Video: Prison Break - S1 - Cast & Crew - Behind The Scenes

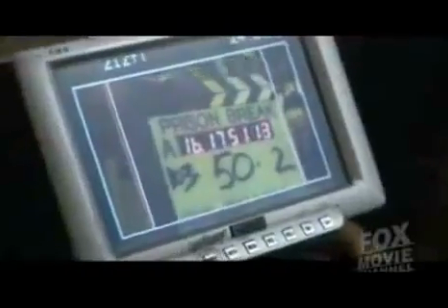(4:09)
I've tried not to take the walls out where I can. We did take out the back wall, so the camera had some space,
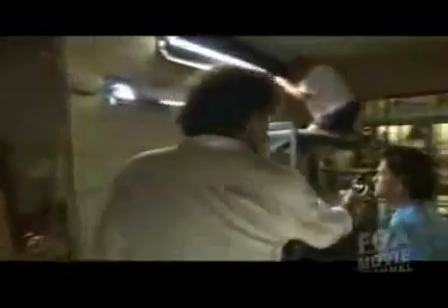(4:17)
but the actors actually worked in this 3.5-foot distance between the bed and the wall, and the bar is closed.
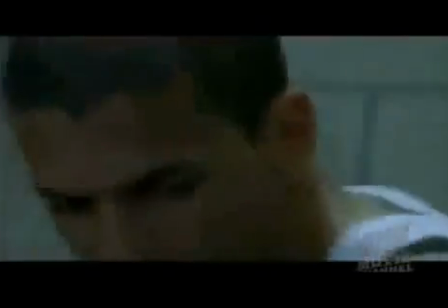(4:24)
You see me with a book, and yet I've got a makeshift Allen wrench.
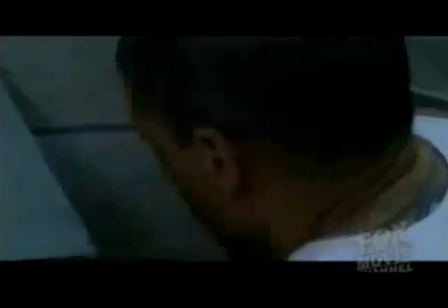(4:30) Open on 40!
He hears that they're opening his cell.
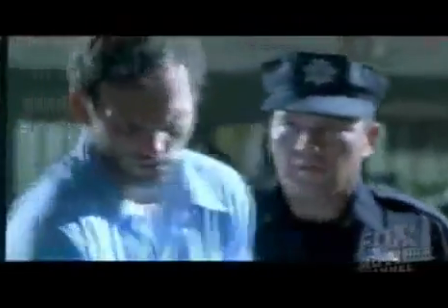(4:33)
We do a light cue, which basically blasts, several lights around the prison, but one in particular that hits the wall in his cell, so that at the moment of almost being caught, there's a visual jarring moment as well.
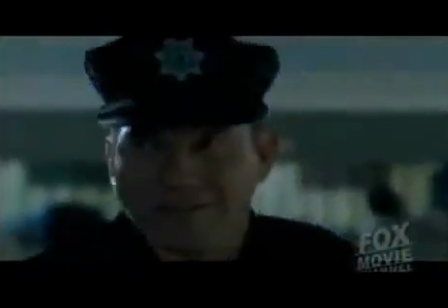(4:48) Sophie!
I chose to take the liberty and make the light in his cell very moody.
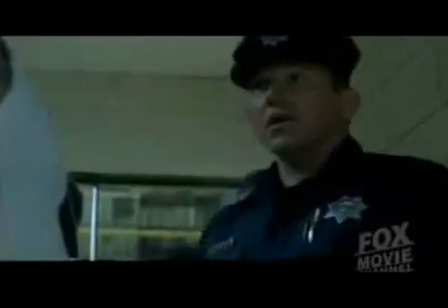(4:54)
We've kept shots tight and confined by virtue of the size of these cells.
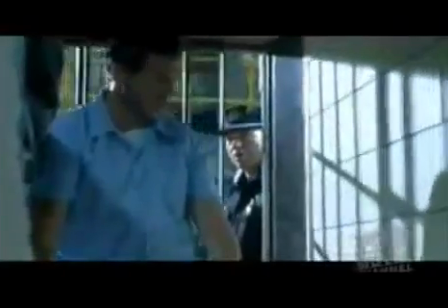(5:01) Close it up on 40.
We decided to condense the scene, collectively as a group.
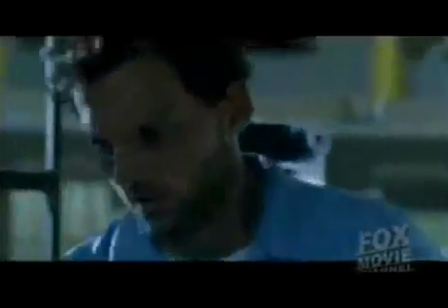(5:08)
The scene used to be carried by Haywire's dialogue. We had scripted it that he comes in and they have a very long conversation.
I don't want to see this, I don't want to hear that, and I don't sleep.
At this point in the series, we'll have already encountered a number of players in the prison.
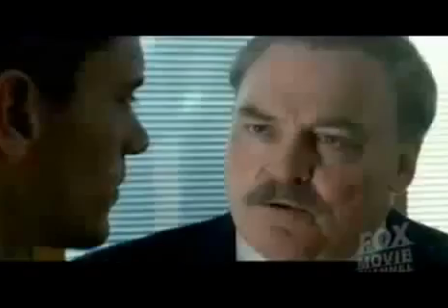(5:23) Heard you were D.B. Cooper. It's better for me to owe you one in here than it is for you to owe me one.
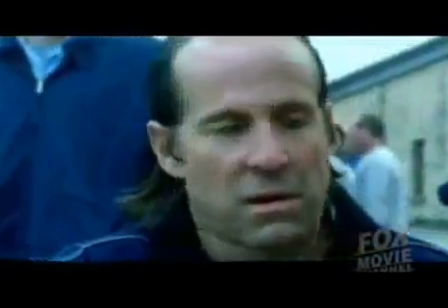(5:28)
A lot of things are running through me in this prison. I'm pretty powerful inside here.
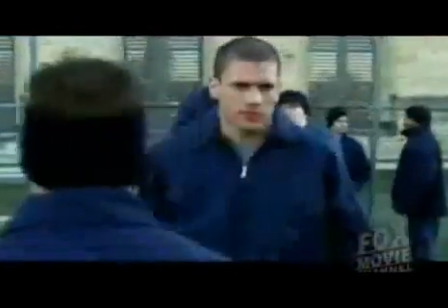(5:33) They come at me, John. Coming after you. I doubt it.
And there have been a number of conversations about, okay, we have an antagonism here between us. Here's what's wrong with you, and here's what's right with me. And so it felt a little bit the same to us. And what we thought would be far more unsettling would be not a character who's going to threaten him or anything like that, but rather the character that says nothing.
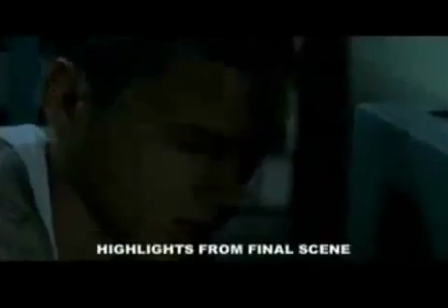(5:58) Open on 40.
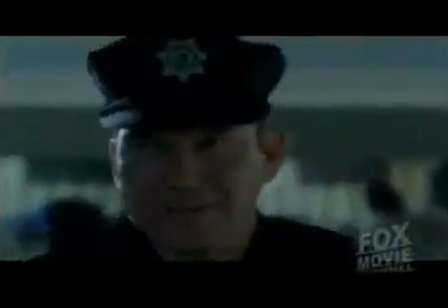(6:03) Schofield. Found you a new cellie. As luck would have it, I found you in Psych Ward.
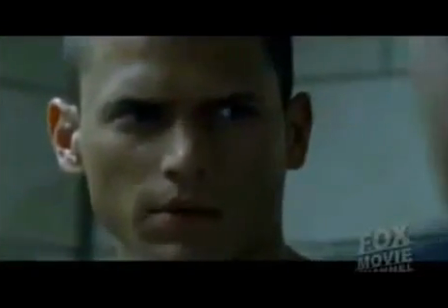(6:09) You're the only guy with an empty tray, so... Psych ward. You got a problem with that?
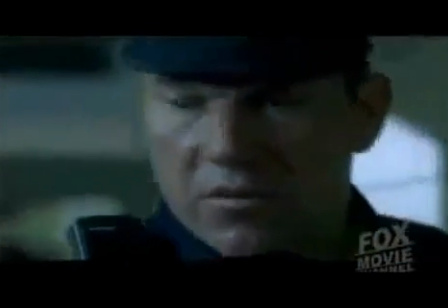(6:14) Because if you do, please, feel free to drop it in my suggestion box here.
I'm proud of the way it looks, I don't feel like I've compromised what I would be doing in a feature film.
Haywire, get in here.
Each scene to me is like a story. Every scene sort of has a beginning, a middle, and an end. And there's all sorts of good stuff that happens in there, and how much you're allowed to tap in the details is sort of the beauty of this show.
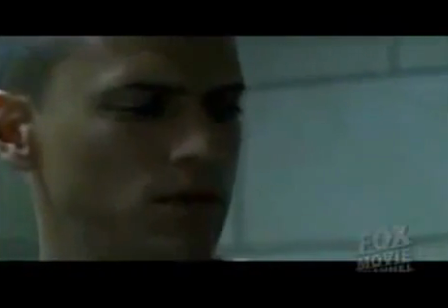(6:41) Close it up on 40.
It has the potential of becoming something special.
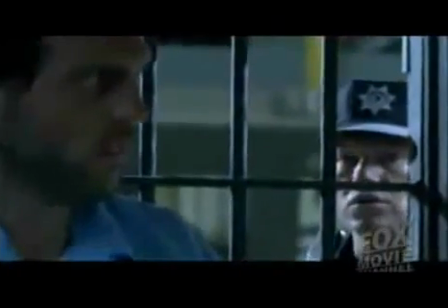(6:46)
It's really an integral scene to the whole piece.
Oh, Schofield, don't make eye contact with him.
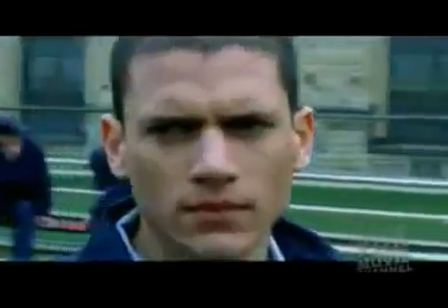(6:54)
Hopefully you'll get a taste of the tension and the danger that I think will define this series.